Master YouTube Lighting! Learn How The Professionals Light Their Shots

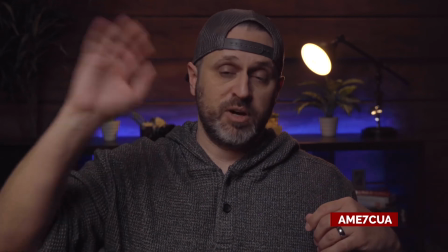(12:19)
As I had said before, the one that's behind me is not really doing much because I have a very powerful light in front of me here. But if you don't have that and you just have a lamp,
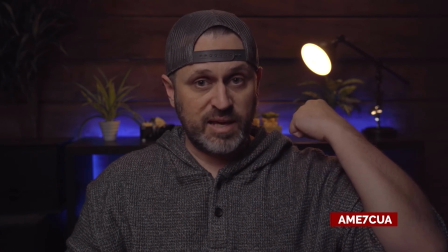(12:26)
you'll be surprised to find that that lamp, with that lamp behind you, you'll actually see that little glow behind you.
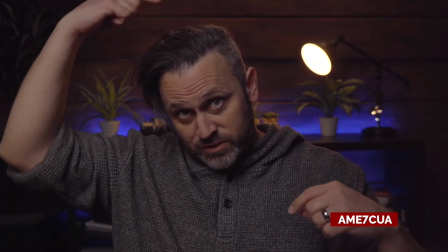(12:32)
So in my case, you'll notice that I have
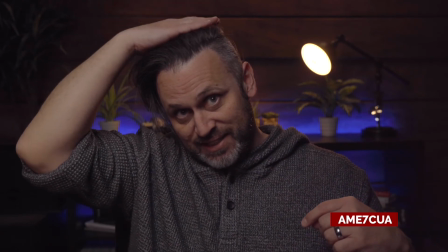(12:37)
here, you'll notice I've got some light right here, and that light that you're seeing on the top of my head is actually coming from that hair light that I have up there.
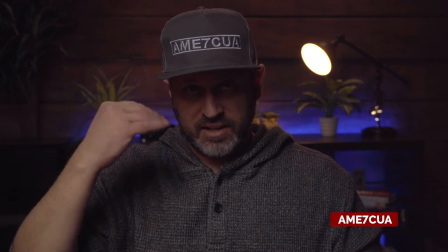(12:45)
And again, the hat canceled out the light. Now you can't see my eyes, making me look like I'm dead in my eyes.
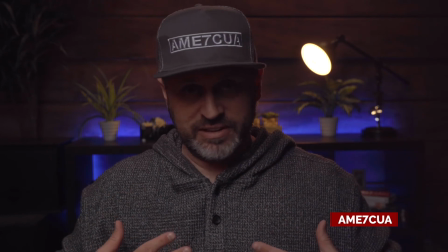(12:52)
And this ends up creating a really ugly shot. It makes me look dead in my eyes and makes people look unattractive.
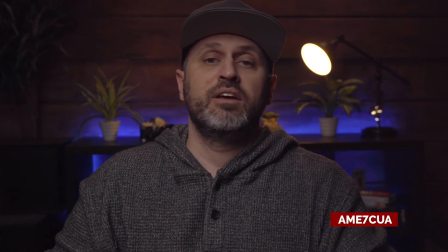(12:58)
So don't do this. Make sure that you're keeping your chin up if you're gonna wear a hat. Now, yes, this does sound like it's a lot to think about, but really once you have it set up, this is actually a very easy thing to control. My light just stays put right there. My other lights are actually screwed into the wall up there. They're not going anywhere. So this set works for me every single time. I don't have any problems with constantly having to adjust settings on the camera, having to adjust settings on the lights. These things just stay put and they do their jobs. But yes, trying to figure this stuff out in the first place will take some work. Another fun thing, you'll notice that that little light back there happens to be glowing. Right there, you'll notice it's glowing right there. The reason why that light is glowing is because it broke. It actually used to have a glass shell around it and it fell off the other day.
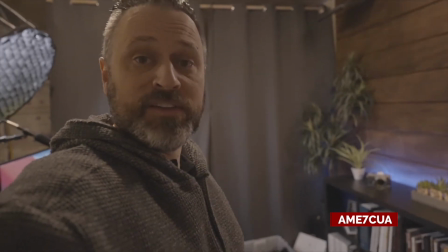(13:43)
This is what it looked like. So late last night we were just sitting around watching TV and all of a sudden we heard this loud crash bang sound, and this is what happened.
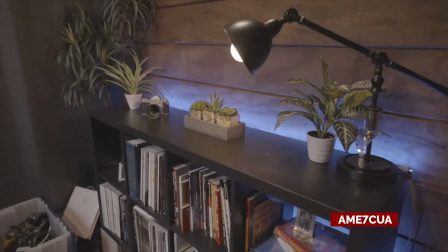(13:54)
My lamp fell over. Not the best moment. So what happened is these lights that I purchased up here, they're just kind of cheap LED knockoffs.
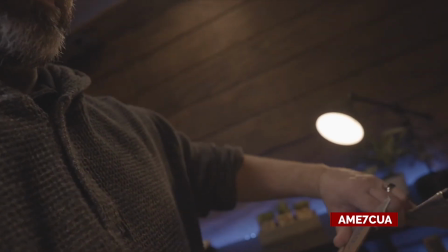(14:06)
And so my boys helped me make this to create kind of sort of a barn door effect. And so I put those over my lights to try and focus the light.
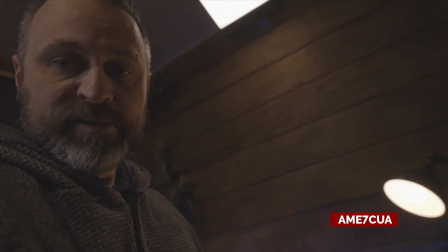(14:17)
And that fell over, and that's what hit the lamp, and that's what caused it to fall off and break into a million pieces. And now I've just got a broken light back there. Yes, I'm gonna break it a little bit more and make it look like it's just a stand. But this is why I can't have nice things. Again, just to recap, got the foreground light here.
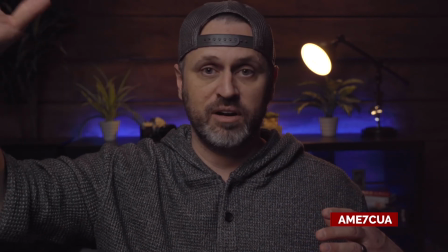(14:36)
This thing is pointed at me. I have it on purpose, creating a little bit of shadow down here underneath me.
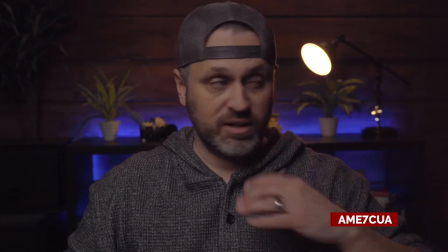(14:42)
You'll notice that this side of my face is kind of dark. I have nothing over here lighting me up.
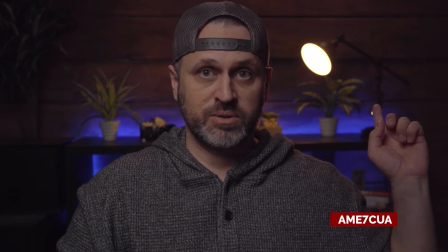(14:47)
That's on purpose. I have this light that's glowing over my shoulder here, and this is actually just lighting up those plants that are behind me.
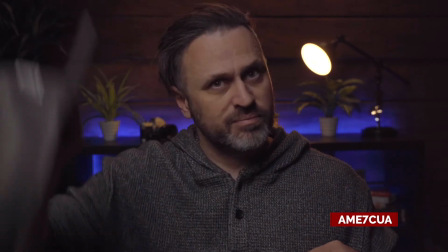(14:53)
And again, I have that hair light.
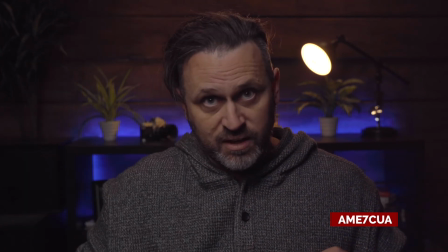(14:58)
It's glowing right through here, and that hair light is up on the wall,
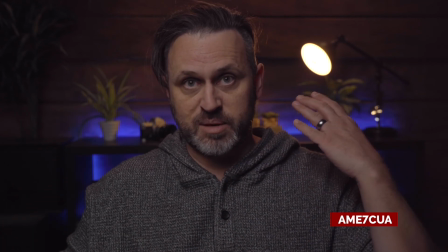(15:03)
and it's pointed directly at the back of my head, which creates separation between my head and that background back there. Should I do my hair like this? And again, this is all just a YouTube setup. This is just to help you out if you wanted to create a YouTube channel. I will create other videos to try and help you out with your Etsy store, product shots, doing your fashion photos, but just for right now, this video is trying to help you out with your YouTube setup. And that's about it for this one.
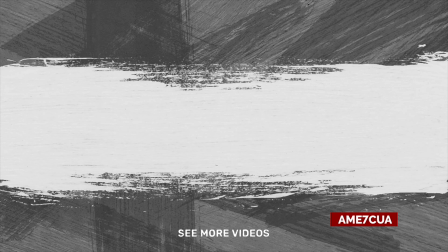Very nice. Gotta have blue hair.